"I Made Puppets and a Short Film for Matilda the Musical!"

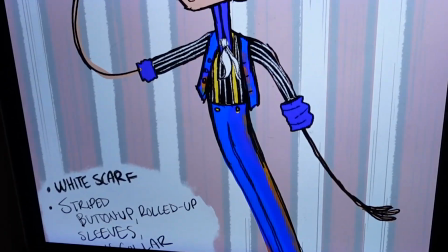250s
This circus man has a striped shirt, and I knew I had the perfect scraps to use for this from my Beetlejuice dress.
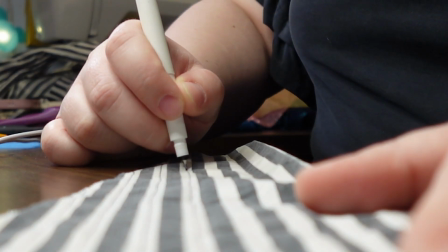256s
This dress. But I did add some little stripes in between the big ones because I thought it looked a little more sketched.
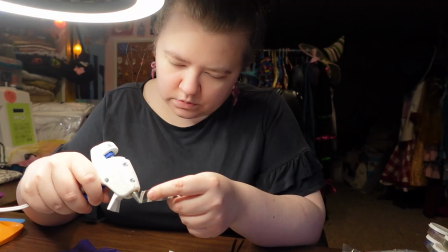262s
I gave his sleeves purple cuffs and made his shirt short-sleeved as he is an escapologist and can't have long sleeves getting in the way or have a place to hide any tricks.
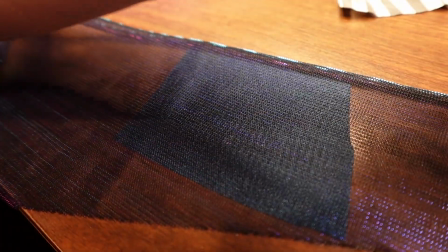270s
For his vest and slacks, I layered some blue fabric from my dream outfit skirt with some scraps from my Agatha Harkness overlay dress,
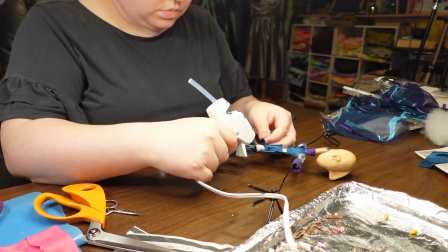276s
and I love the color-changing effect this fabric has when moved under the light.
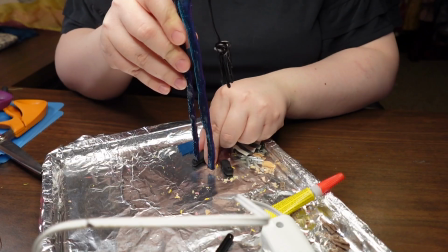281s
I thought it was perfect for a little showman. I glued on his shoes, suspenders, and little details like his buttons and collar, and while I had the beads out,
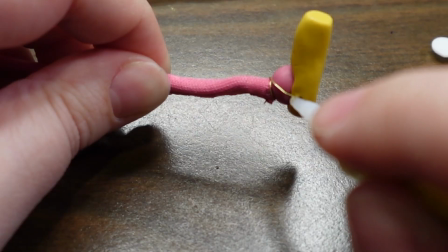288s
I added some tassels to the acrobat's sleeves, glued some ribbon to her legs from her ballet slippers,
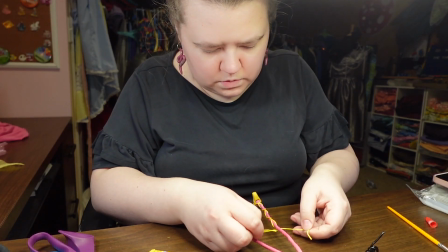294s
and added beaded tassels to the ribbon as well.
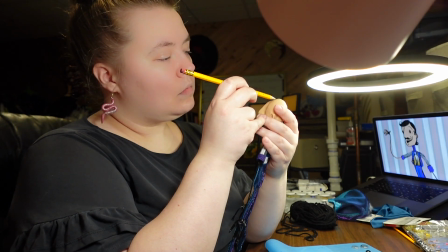296s
To accentuate the drawn and sketched look, I used black yarn for their hair, picturing each strand as a pen or a brush stroke.
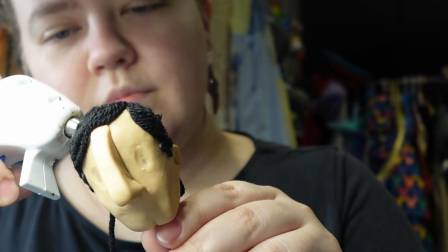303s
Putting down each individual piece was very satisfying, especially figuring out how to accomplish their very cartoony hairstyles.
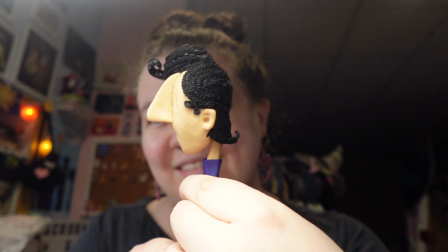310s
And I used some black hot glue to sculpt the pieces into shapes, like the escapologist's dramatic coif and the acrobat's curls.
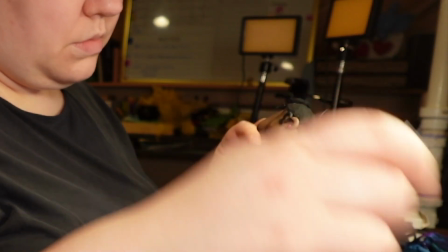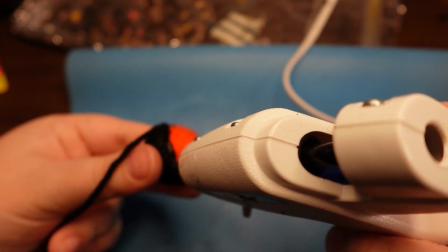323s
For the acrobat's bun, I covered a styrofoam and felt covered ball with some yarn, and just like that, their hair was done.
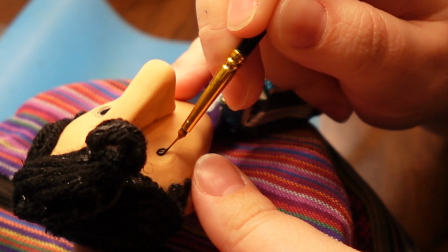330s
Now their little polka dot eyes required my smallest paintbrush, which was actually perfect for adding some extra little sketched details around each eye as well.
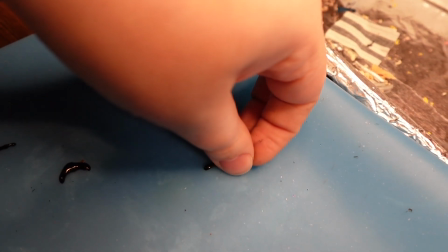341s
The last detail for the escapologist was making interchangeable mouth and eyebrow pieces out of hot glue,
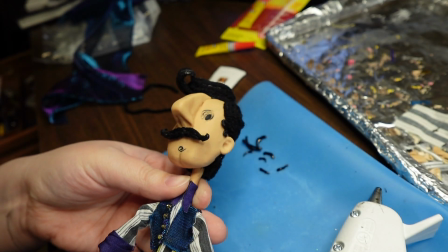347s
as he'll be needing some more expressions than the acrobat.
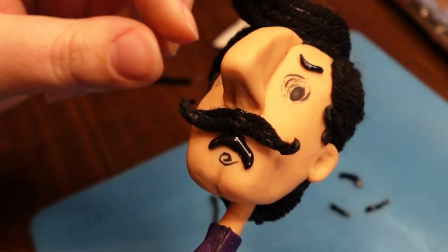350s
And the idea was to be able to peel and re-stick these onto the smooth surface of the clay, and it worked pretty well. Before I started making props, I went through the script and wrote a 15-page long storyboard,
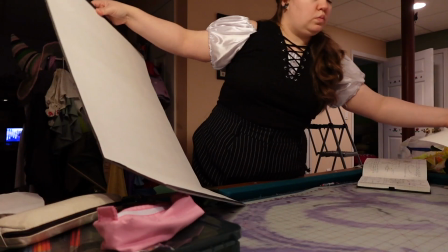366s
listing every set piece and prop at the end of each act so I would know exactly what I needed to make.
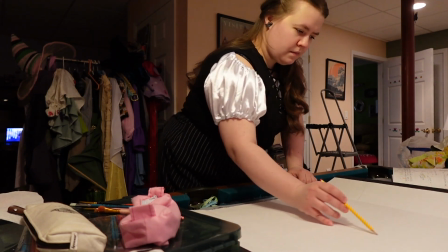372s
I bought 4 foam poster boards, 5 posters, and 2 dowels to make everything.
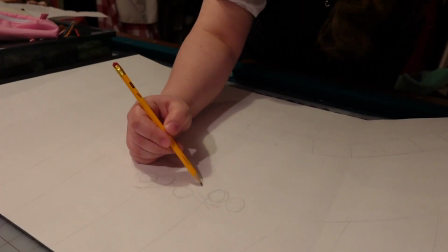377s
The first set piece I made was the circus background, since it gets the most use, and it was the one I was most excited to make.
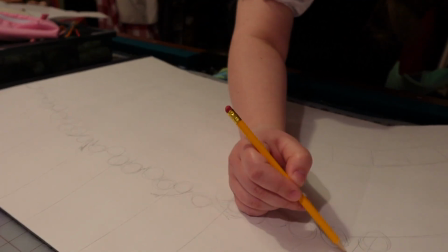384s
The idea for everything is that Matilda doesn't have toys,
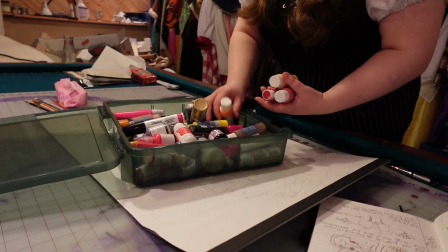388s
and paper and markers might be the only thing she has access to, so I wanted an exaggeratedly hand-drawn quality to everything.
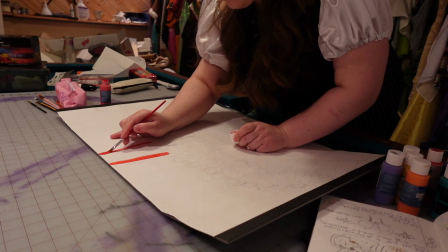395s
I penciled in where the circus tent would be, the stripes, the audience, and the edge of the ring.
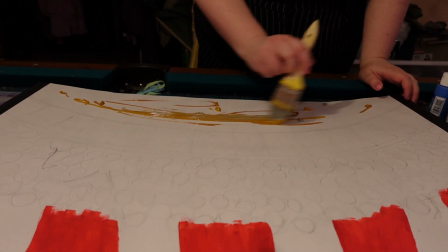401s
I made this circus scene as colorful as possible by using a whole rainbow of acrylic paints to fill in the audience.
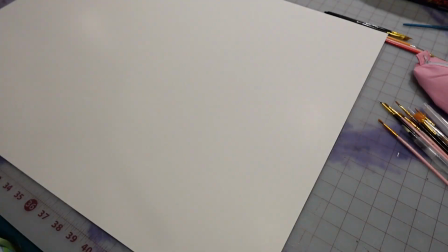410s
As that dried, because I put a ton of paint on it, I cut up a poster board to use for some of the props.
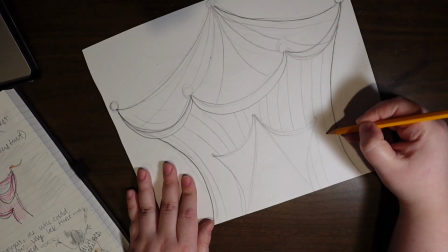416s
These props varied widely, from an outside view of the tent, to cats and dogs, to the escapologist's lock and chains,
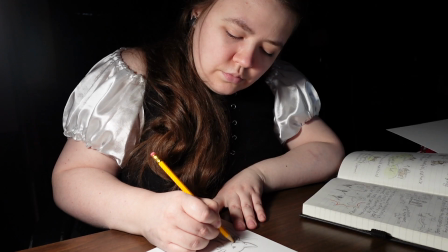426s
their lovely little house on the hill,
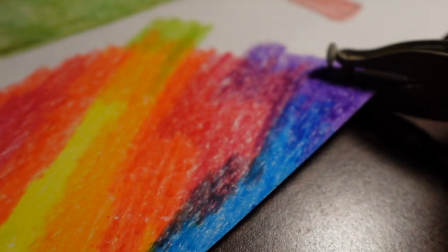433s
confetti, and so much more.
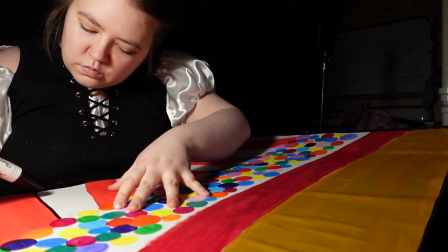437s
Once the circus background was dry, I put the finishing touches on it with a paint marker, making thick, scraggly lines to accentuate the hand-drawn style I wanted.
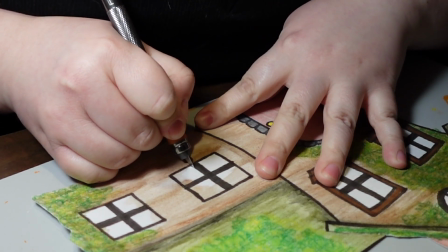449s
All of the props required a lot of drawing, painting, coloring, cutting, and assembling.
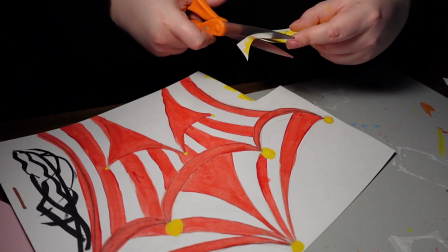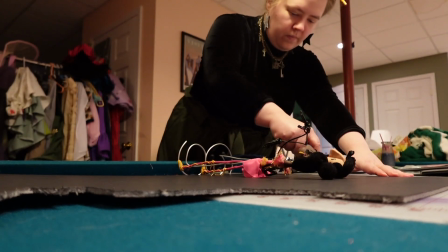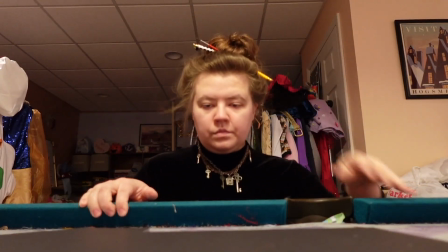466s
The sharks and spiky objects that the acrobat daringly flies over during her act were some of my favorite things to make.
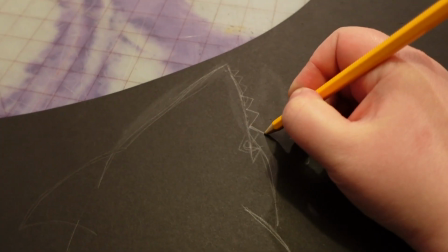472s
To make things movable, I used some brads from the office supply store to make joints, and this couldn't have worked better.
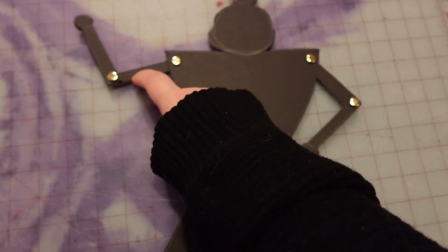479s
The brads were especially useful when I made the other silhouetted puppets, like the sister-in-law and the little girl,
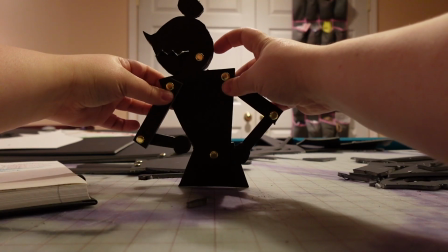485s
because the movement they allowed made them so much more expressive and more fun to play with.
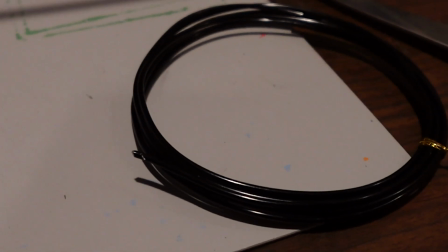490s
The acrobat swing was made with a section of a wooden dowel and some more wire, and hung onto a paintbrush.